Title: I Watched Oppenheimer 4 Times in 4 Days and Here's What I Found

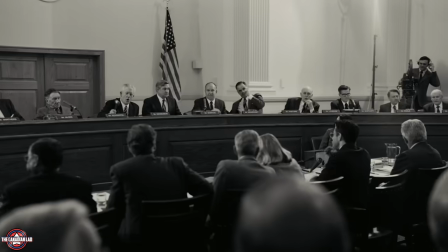(8:14)
This attention to detail blows my mind because Strauss' hearings did become a significant national story in 1959 by the time Dr. Hill testified.
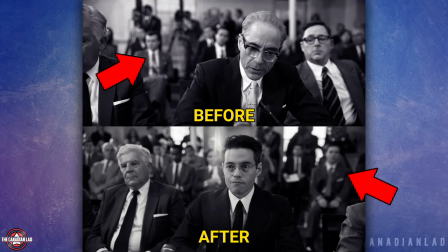(8:23)
And the growing audience in the background during the Senate hearings is a visual representation of that.
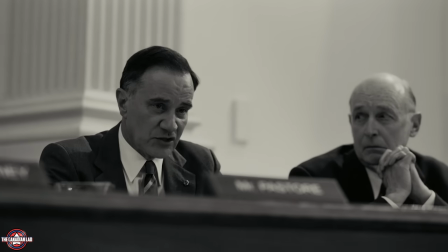(8:27)
Another cool fact about this hearing is that between 1925 and 1989, only one nominee was rejected by the Senate and that was Louis Strauss.
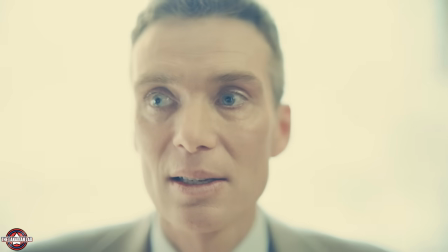(8:36)
Number 10 While delivering a speech celebrating the bombing of Hiroshima, Oppenheimer has disturbing thoughts about the people suffering from the bomb's effects.
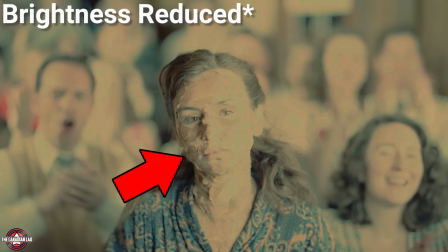(8:44)
One of these visions is of a young woman whose skin appears to peel off her face. Interestingly, this woman is portrayed by Flora Nolan, Christopher Nolan's daughter. Number 11.
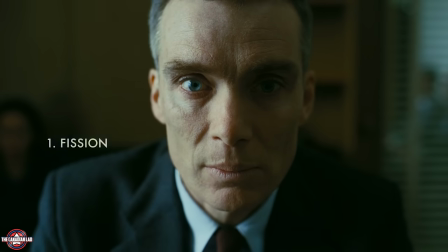(8:54)
In the opening scenes, Oppenheimer's title card reads, Fission, while Strauss says, Fusion.
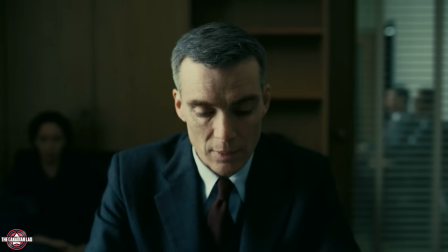(8:59)
This appears to be a clever symbolic parallel between Oppenheimer and Louis Strauss.
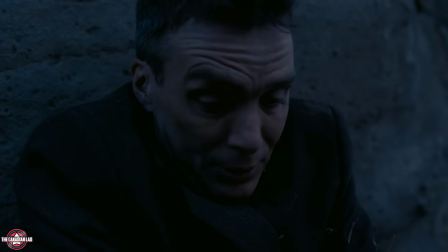(9:04)
Oppenheimer struggles with self-doubt and ethical debates, his personality seeming to split inwardly, much like the process of nuclear fission that he unleashes.
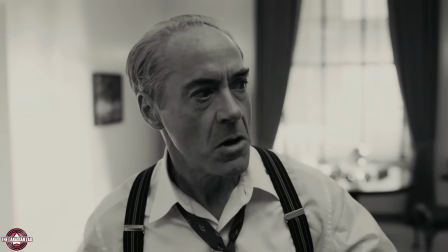(9:13)
On the other hand, Robert Downey Jr.'s charismatic portrayal of Louis Strauss propels forward relentlessly, reflecting the fused power of a hydrogen bomb.
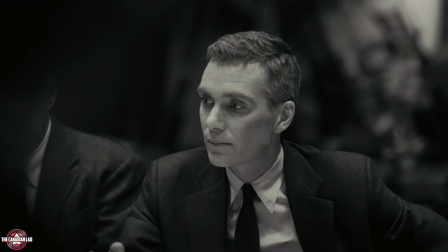(9:22)
Their differences and conflicts ignite dramatic reactions that move the story forward.
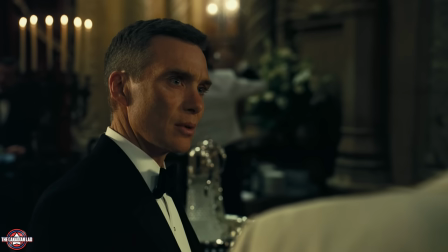(9:27)
Number 12. Towards the end of the movie, we learn that Klaas Fuchs was actually a spy who was supplying information to the Soviets.
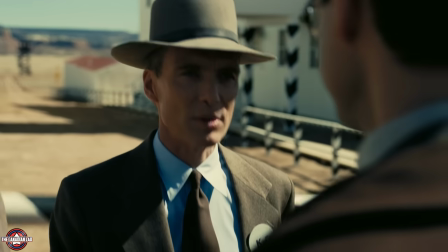(9:34)
Now, director Chris Nolan actually planted two hidden clues that foreshadowed this outcome.
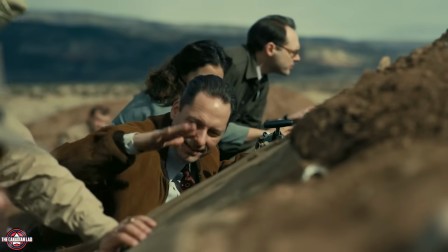(9:39)
I'm gonna play out the scenes for you and then explain it.
Head down. Fuchs, head down.
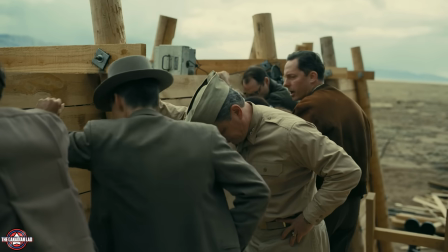(9:47) Fuchs, head down. Everybody ready?
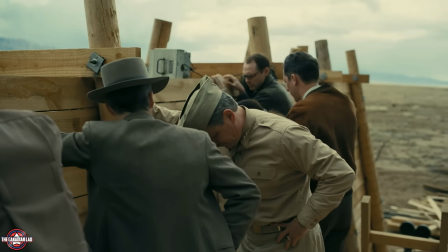(9:50)
Notice in both instances, Fuchs was more focused on observing the bomb tests rather than listening to the safety instructions. It's because he was taking notes in his head which he would later pass to the Soviets. And I think this is a great hidden detail for anyone who's gonna watch the movie more than once.
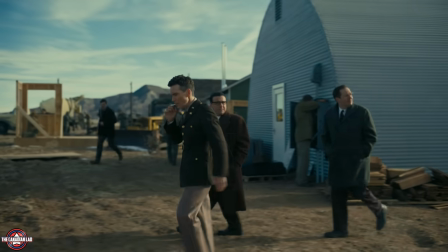(10:07)
Number 13. Throughout the movie, we're never told what year we're in or wet month.
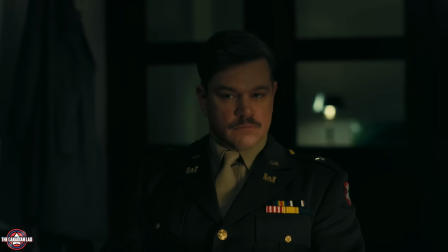(10:12)
Except a few mentions here and there or the newspapers. However, Matt Damon's character General Leslie Groves plays a role of measure of time in the film.
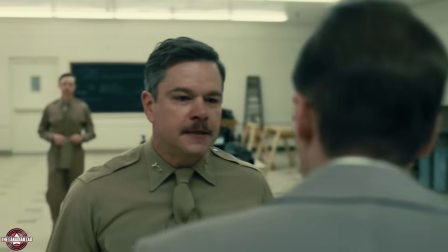(10:19)
Over the course of the film, we see Groves visibly rise through the ranks. He starts off as a colonel as we see no stars on his uniform.
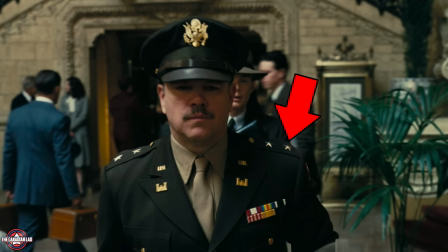(10:27)
And then he gets promoted to a brigadier general with one star. And by the time of the Trinity Test, he's a major general with two stars now added to his uniform.
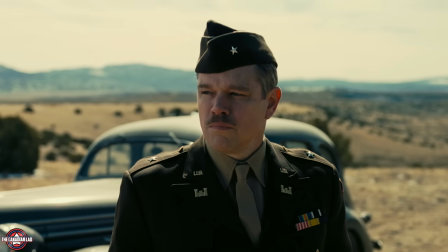(10:35)
This is one of the only visual clues in the movie indicating the passage of time. Number 14.
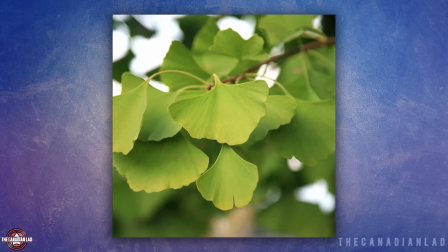(10:41)
The kitchen curtains at Oppenheimer's house have ginkgo tree leaves on them. Now a group of ginkgo trees famously managed to survive the Hiroshima bombings.
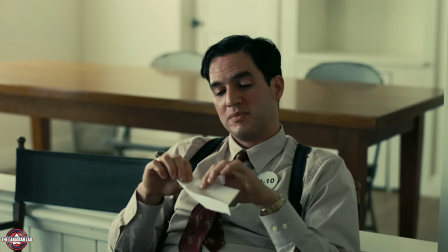(10:49)
Number 15. All the scientists and officials at Los Alamos can be seen wearing round badges with combinations of letters and numbers.
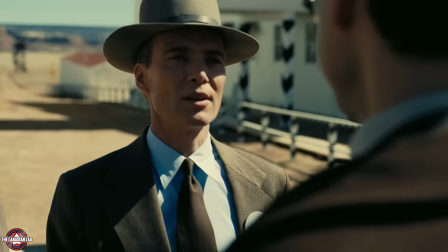(10:57)
These are identification numbers they were assigned upon arriving here. Notice Oppenheimer's badge says K6.
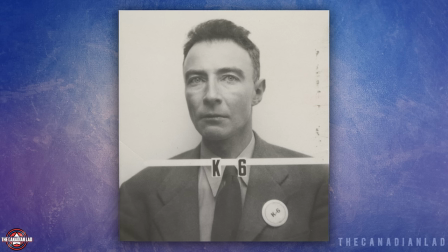(11:04)
And in real life, if you see the archived photo from the Manhattan Project, Robert Oppenheimer was indeed given this K6 badge.
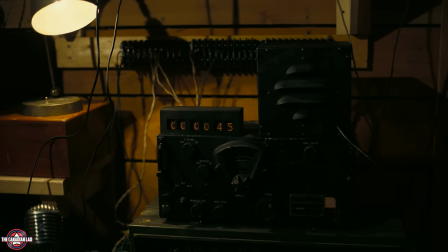(11:11)
Number 16. There's a countdown at Los Alamos to the detonation of the Trinity Test which has a digital display.
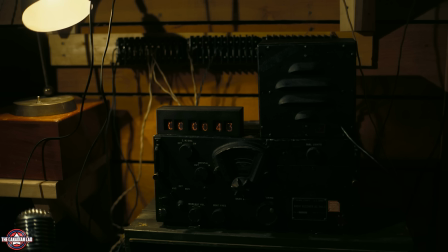(11:20)
Now the last number we see here is 43.
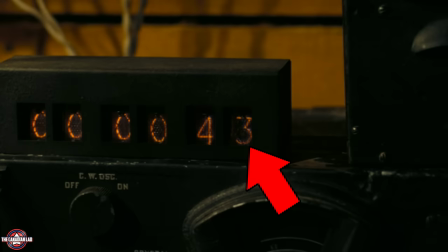(11:23)
Now I found it a bit odd that Chris Nolan chose to show us the last remaining seconds as 43 because the time that elapsed
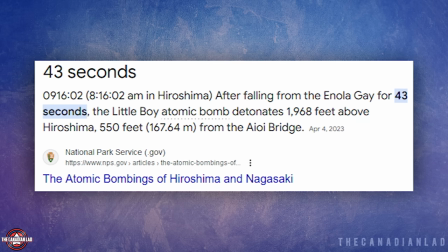(11:31)
after the actual bomb aka Little Boy was dropped and then detonated over Hiroshima was exactly 43 seconds.
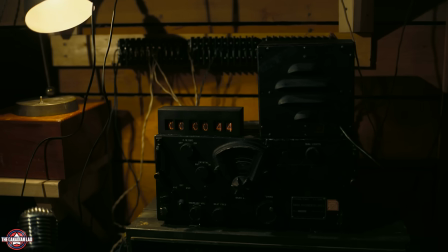(11:38)
So this could be Chris's way of incorporating a weird easter egg.
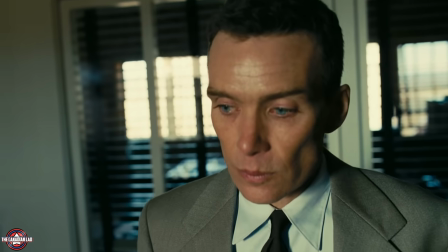(11:42)
Number 17 The film uses the actual archived audio of President Truman when he officially announced that the US has dropped an A-bomb on Japan.
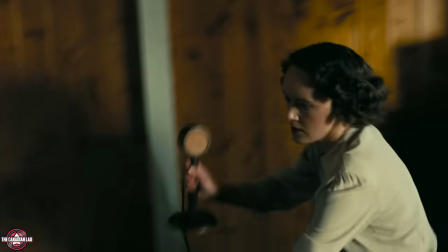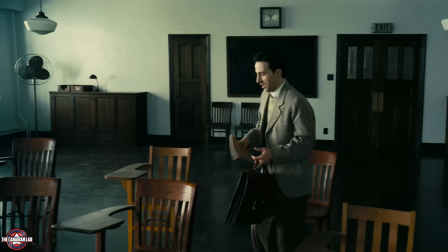(11:59)
Number 18 The room where Oppenheimer teaches quantum theory is an exact replica of his office from the actual UC Berkeley.
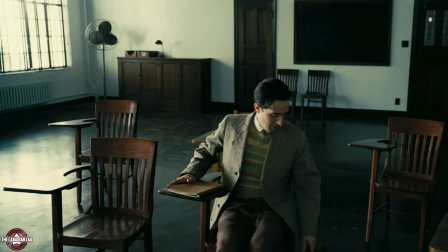(12:06)
The desks seen in this room are the classic old UC Berkeley desks with hard wooden backs and tiny connected writing surfaces.
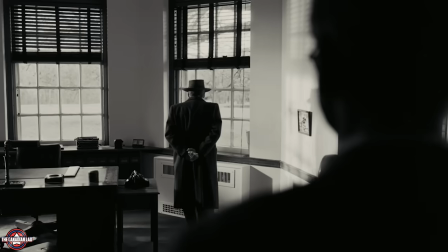(12:14)
It's an authentic touch that makes it feel extremely Berkeley. Number 19. When Einstein is first shown in the movie from a distance, we can see him throwing a stone.
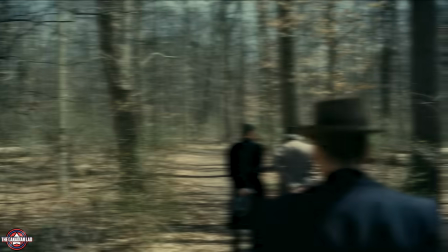(12:23)
Now it's funny because his last name in German means a stone. Number 20. Albert Einstein is shown walking in the woods with Kurt Godel.
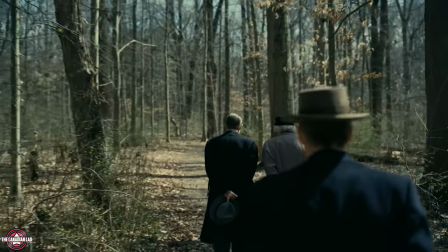(12:31)
The two of them did actually take long walks together as friends at the Institute for Advanced studies.
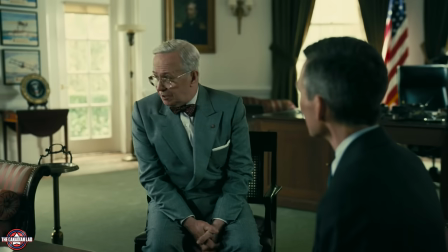(12:37)
Number 21. After the meeting between President Truman and Oppenheimer, Truman said this.
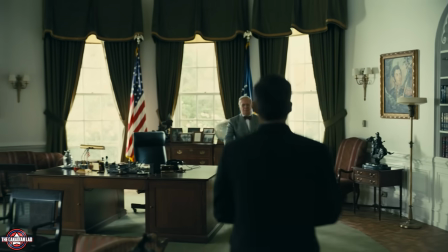(12:44)
Now this line by Truman, don't you ever bring that crybaby back here again is historically accurate.
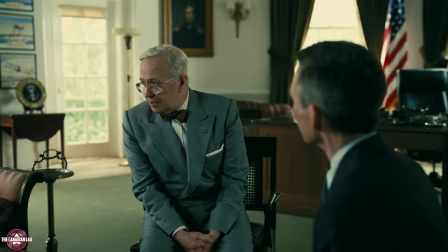(12:49)
Truman did really say that to his staff after meeting Robert Oppenheimer and he also mockingly handed him a handkerchief as portrayed in the film.
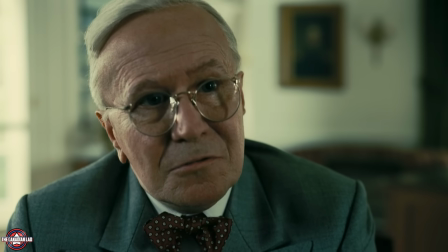(12:57)
In fact, Truman also said, blood on his hands, I have twice as much on mine.
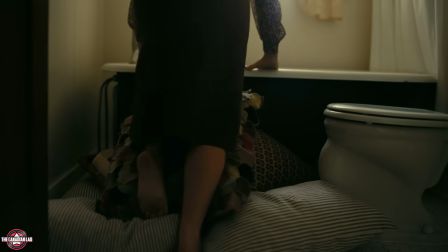(13:02)
Number 22. When we learn that Jean Tetlock has taken her own life, it deeply shocks Oppenheimer.
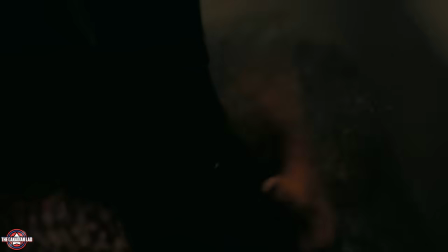(13:07)
And as he tries to imagine how she might have died, notice he envisions someone pushing her head into the bathtub while wearing a black glove.
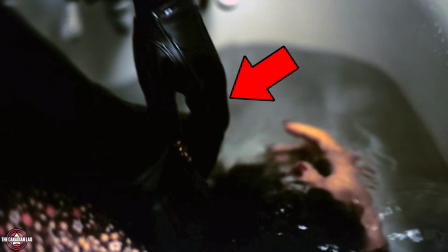(13:14)
Now a lot of people might think that this is Chris Nolan's way of telling us that she didn't take her own life but someone killed her.
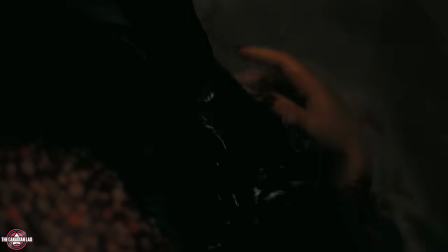(13:21)
But I believe there's a deeper meaning here. Since this is happening in Oppenheimer's imagination, the black glove symbolizes his own hand pushing Jean towards her death.
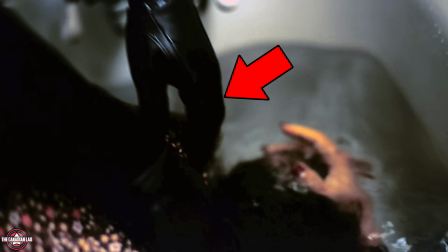(13:30)
This emphasizes the ongoing guilt that Oppenheimer carries within himself. Number 23 At the beginning of the film, Oppenheimer is seen reading T.S.
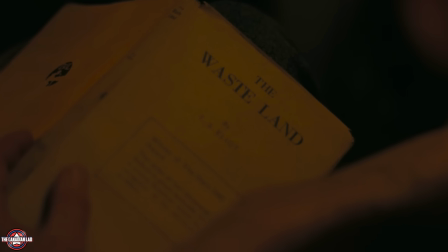(13:39)
Eliot's apocalyptic poem The Wasteland. This poem talks about chaos after World War I, touching on themes like renewal, death, barrenness, stalemate and the tragic drowning of Ophelia.
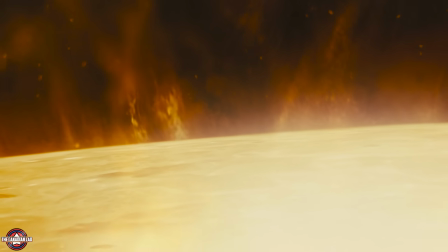(13:49)
It also mentions how cities are destroyed and the importance of protecting the Holy Grail. Now the film begins with droplets of spring rain.
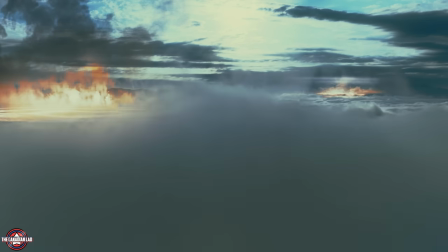(13:56)
And so does the poem. And the poem ends with a refining fire of flash of light and thunder over a ruined world.
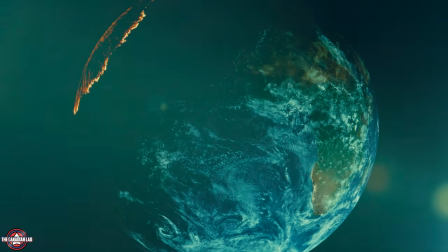(14:03)
And a broken man standing alone on a shore as uncertainty looms and droplets of rain fall once again.
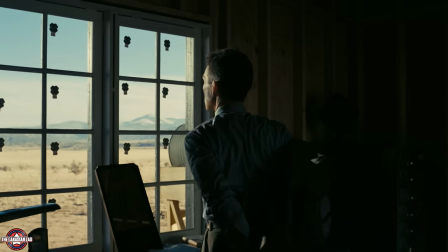(14:09)
And the film ends exactly that way. And that's it. This movie, my God, although three hours long, but I didn't feel bored even for a second.
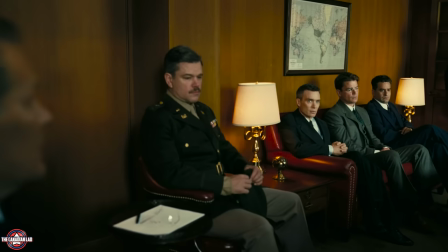(14:17)
It not only gives us a history lesson, but also shows us how humanity has come along and how it always manages to destroy itself.
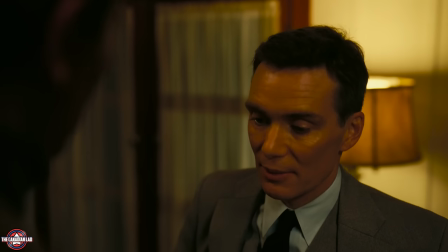(14:24)
Robert Oppenheimer is both a hero and a villain. In fact, in his own words, the bigger the star, the more violent its demise.
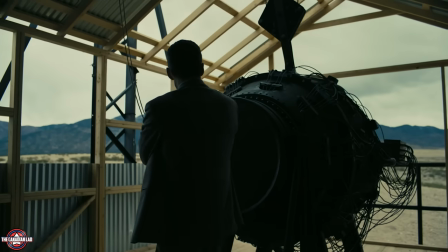(14:32)
And that's exactly what happened with him. His relentless hypocrisy gave us the atomic bomb.
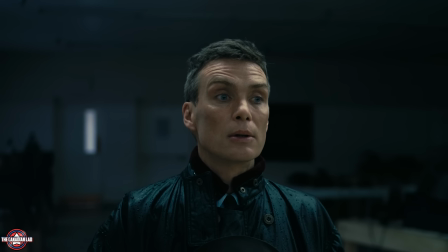(14:38)
And I guess hypocrisy is not the right word here, but naivety is. Because he really believed that an atomic bomb would end all war.
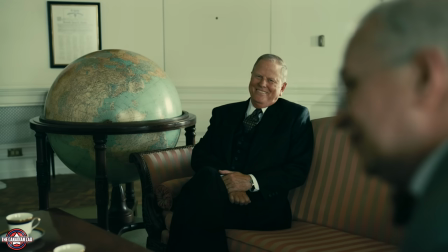(14:46)
Not thinking that it could pave the road for something even worse. I'll see you lads in the next one.
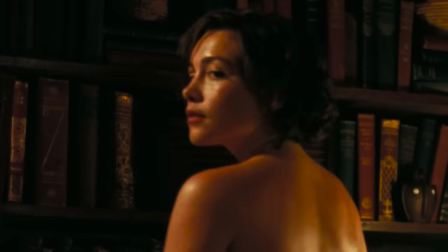(14:52)
Now with bonus detail, if you watch all scenes of Florence Pugh at pointy-fabic speed, you will suddenly find your dick.